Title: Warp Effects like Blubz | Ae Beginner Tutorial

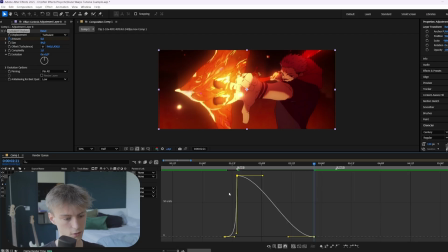[4:07]
i just want to make a graph that looks like this so in the beginning we don't want to see much of it because it's still the previous clip but
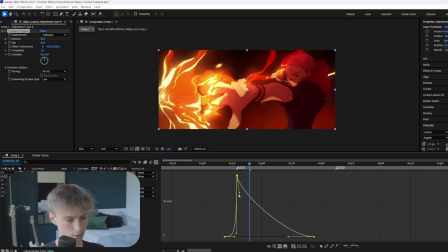[4:13]
we slowly want to fade it in and then here you want to make a graph that looks like this so it kind of slowly disappears and now we can't see much of it it's actually there but the way we're going to make it even more visible is to
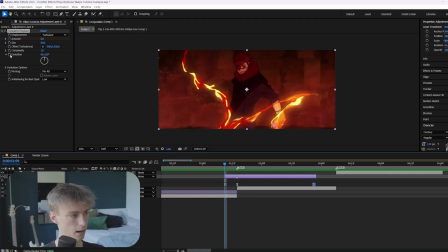[4:25]
change the evolution so go to the very beginning animate the evolution and then let's press u again
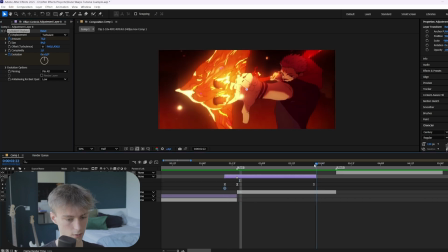[4:31]
and again to see that keyframe and now you want to go to the end and here we can just increase it
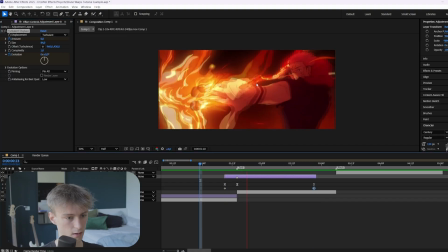[4:36]
like this maybe and now as you can see it actually moves around a little especially in his hand
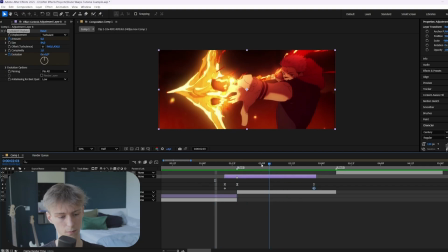[4:43]
you can really see it clearly that's really clean now i like it like this but you can animate it as well in like this slow fast slow manner
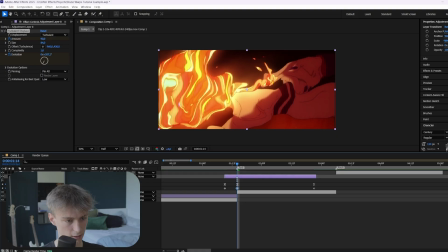[4:50]
so you just need to add a keyframe here and then increase it a little bit and then go to the last frame and increase it
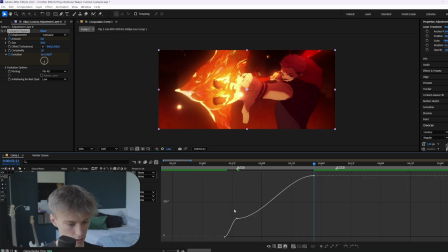[4:58]
a little bit too and now you can just select them all f9 go to the graph editor and then here you can basically just make a graph that looks like this so it's kind of like the opposite of the usual graph you would do so now it goes slow then fast and then
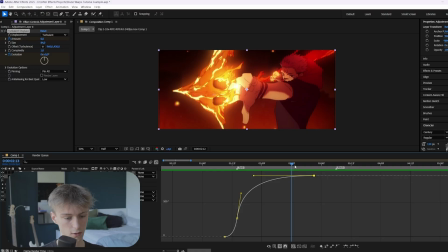[5:14]
slow again so this can also create a lot of impact honestly i honestly like it more than the previous one so we'll
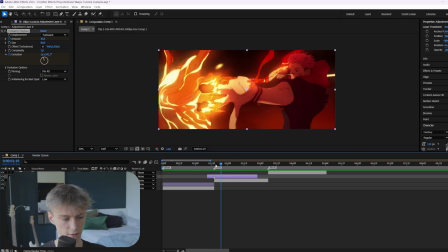[5:21]
keep it like this so that's really just how you make your turbulent displaces there's nothing much more to it so yeah let's move on to the pinch warp this one is
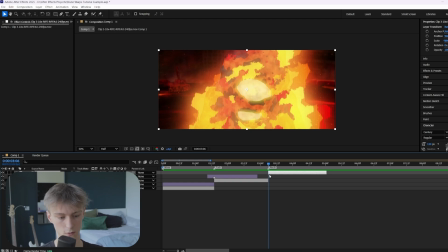[5:29]
the last one and basically exact same thing you want to hold ctrl alt plus y then we can go five frames back again and cut it here and then let's just make it like this all right and then here you want to add effect warp so just warp not wave warp and then
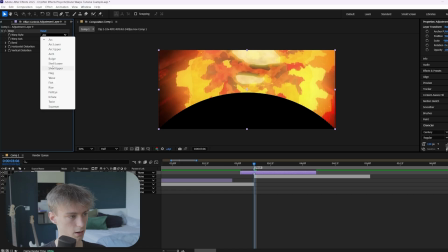[5:45]
we're going to make a marker again obviously then here we have a lot of options you can honestly try them out if you want they're pretty interesting but we're going for
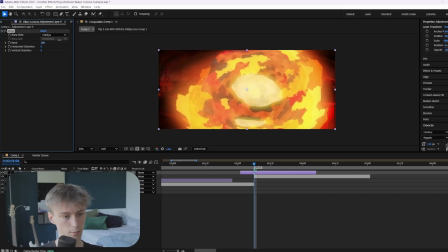[5:51]
fisheye because this is what's going to give us the pinch effect or you can bulge it if you increase the value let's
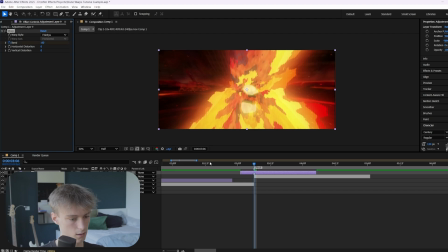[5:58]
set it to something like minus 80 and then animate it then go to the beginning set it to zero and then go to the end and
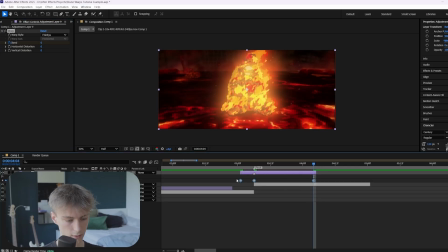[6:05]
set it to zero again and then here you can press u select all the keyframes of 9 go to the graph editor it's basically always the same
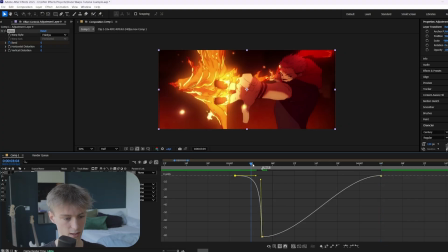[6:12]
you know and now you make a graph like this so on the previous clip you don't want to show much of it but here you actually do want to show some of it so as you can see if you drag it more to the left you can see more of the pinch which
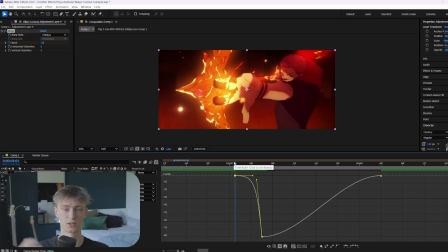[6:26]
can look interesting because it kind of creates this like buildup and that's really important for impact and then here you just want to fade it out like this
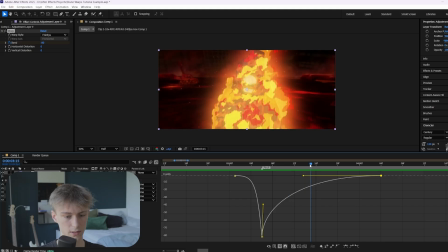[6:32]
yeah you just got to see what looks good also sometimes depends on the clips like this one it zooms out so sometimes you can't see
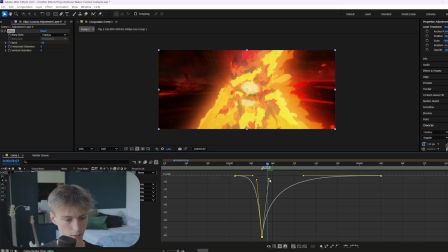[6:40]
the pinch very well so you might want to decrease it very fast like this but you can also decrease it a little slower like this which looks a little bit better on this clip you can also go completely crazy and just move it up like this so now what it'll do is basically pinch it outwards even with like a little bit of a bulge so here it kind of like increases the value and then it goes back
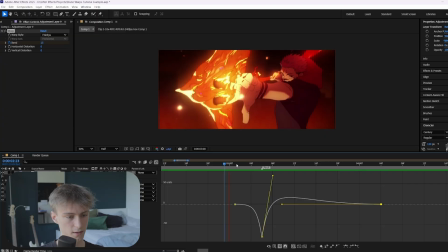[7:03]
to the normal state so now it gives this kind of like bounce effect and that looks pretty good on this clip again you can't see it very well but with all our clips it will definitely be more clear as you can see on the previous clip as well you can see it fade in which looks pretty good all right so this is how you make the wave orbs like blobs hopefully you've learned a lot and if you did make sure to subscribe and if you want me to help you even more with after effects then make sure to go to the first link in the description down below all right bye